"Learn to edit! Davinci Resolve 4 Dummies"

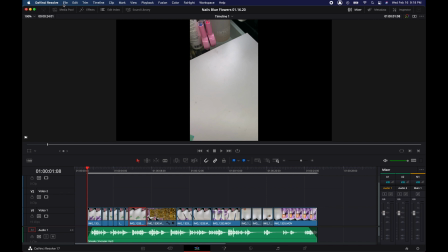4:14 And up here at the top next to the media pool are effects.
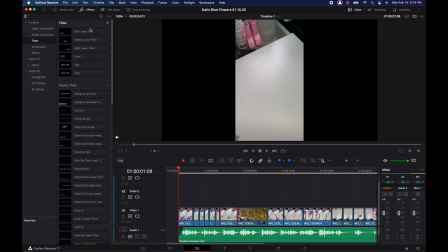4:19 You can then go into adding any type of video transitions.
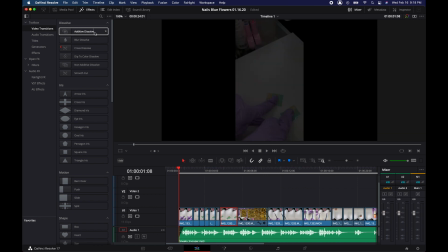4:24 They have blurs, dissolves, cross dissolves, dip to color, dip to black, non-additive things, and then you can get really fun with different types of like transitions that mimic shapes,
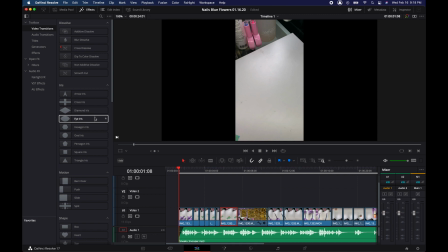4:41 and really cool designs. So I suggest if you're going to be playing with Davinci Resolve, go into those transitions,
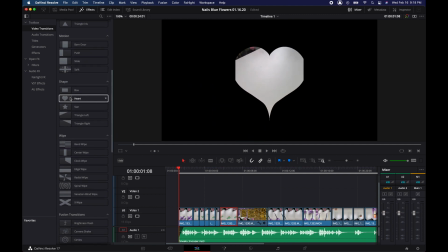4:50 those video transitions, because it really can add some really fun, unique stylings to your videos.
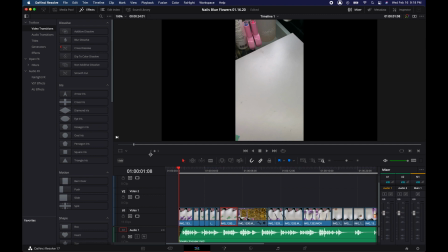4:57 For this one, I wanted to keep it really clean and sharp, so I didn't add many video transitions, but I do want to add some text to the video. So right around here,
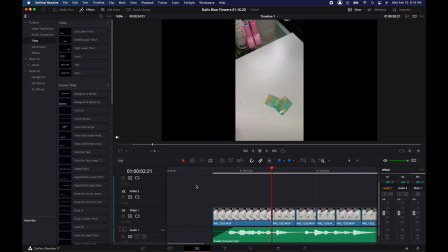5:11 let's see, I'm going to zoom in a bit, Command plus, and right around here, 1 minute, I want to add in a title.
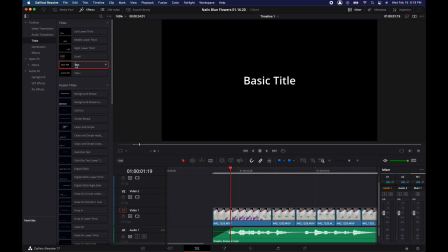5:28 So I'm going to drag and drop this text bar in here.
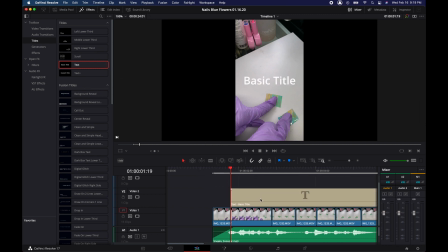5:32 It's a bit long, so if you press B, that is your cut tool.
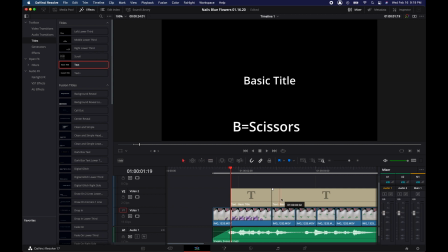5:39 So I'm just gonna cut that. A will take you back to the arrow tool. I'll delete that out.
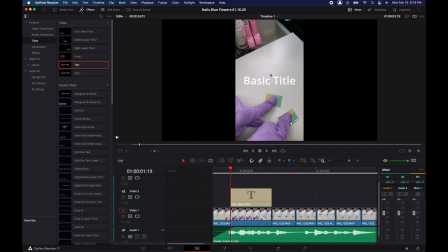5:44 And as you can see, it says basic text here. I'm going to open the inspector window again.
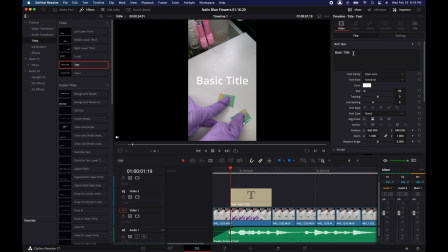5:50 And as you can see, basic title is right here in the text space. I'm gonna erase that and I'll just add a nail story. Now, from here, you can play around with the font.
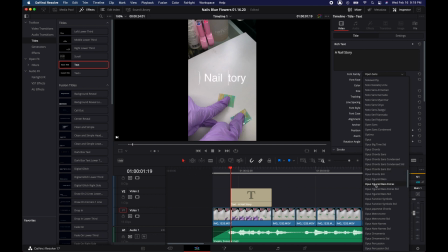6:07 There's a lot of different fonts that they have there, so you can have a lot of choices. And you can play around with the font types you would like to choose, but regular is the default. And I want to change the color of this text to be a little bit more in tune with what the color is of
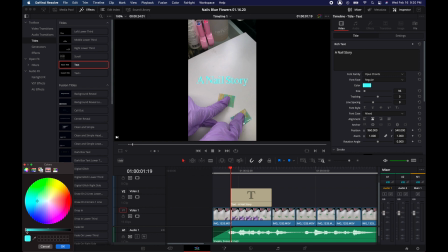6:25 the actual nails that she's going to be doing. So I'm going to just bring that down a little bit. And I feel like that color is nice. You can see it. The white space gives it a nice background. So we're going to use that. And now let's see how it works with the rest of this.
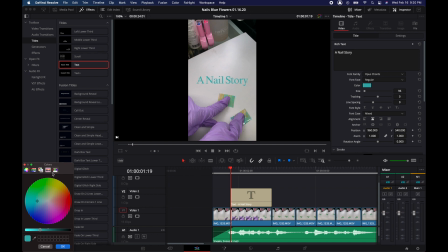6:43 Oh, actually, you have to, once you've chosen your color over here in this area, you can then press OK, and that will confirm the color choice that you made. If you would like to make any other choices with like size of the word,
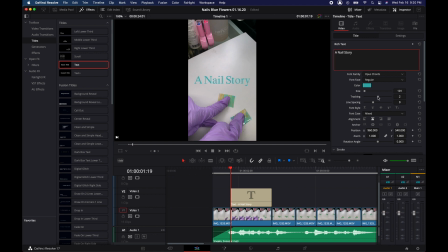7:00 tracking, how far the letters are together, things like that, you can go through and play with all of these positions, alignment. There's a lot of different parameters that you can get into, but I want to keep this video just to the fundamentals to get you guys started.
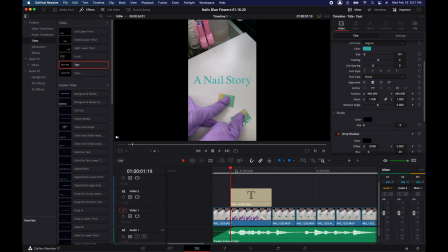7:17 So once that's chosen, you can see that it's now locked in.
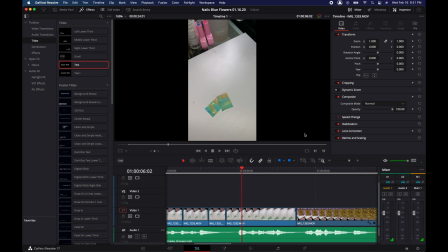7:26 And then here, I want to add her name. I think it'll just, kind of also be a good intro tag to let people know who's working on this.
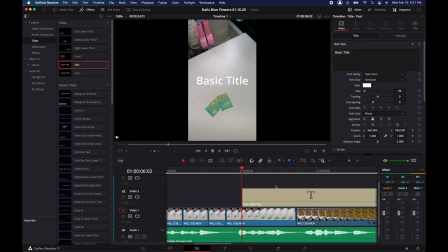7:37 Again, bring it in, and then you can cut that out. And then from there, I would just put in her name. This is my best friend, Felicia Henry. She does really great nails. So if you're looking to get your nails done, hit her up.
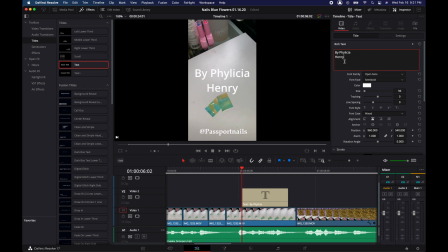7:55 She's on Instagram at Felicia Henry, or at Passport Nails, actually. And so then again, we're going to do the same thing. I'm going to go into the text and change it to something that's a little bit more fancy.
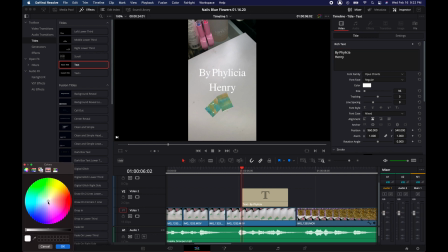8:11 And then we're going to go again and choose a color palette. I see there's a little bit of green in that nail swatch there, so I'm going to play around with that. Bring that down a bit.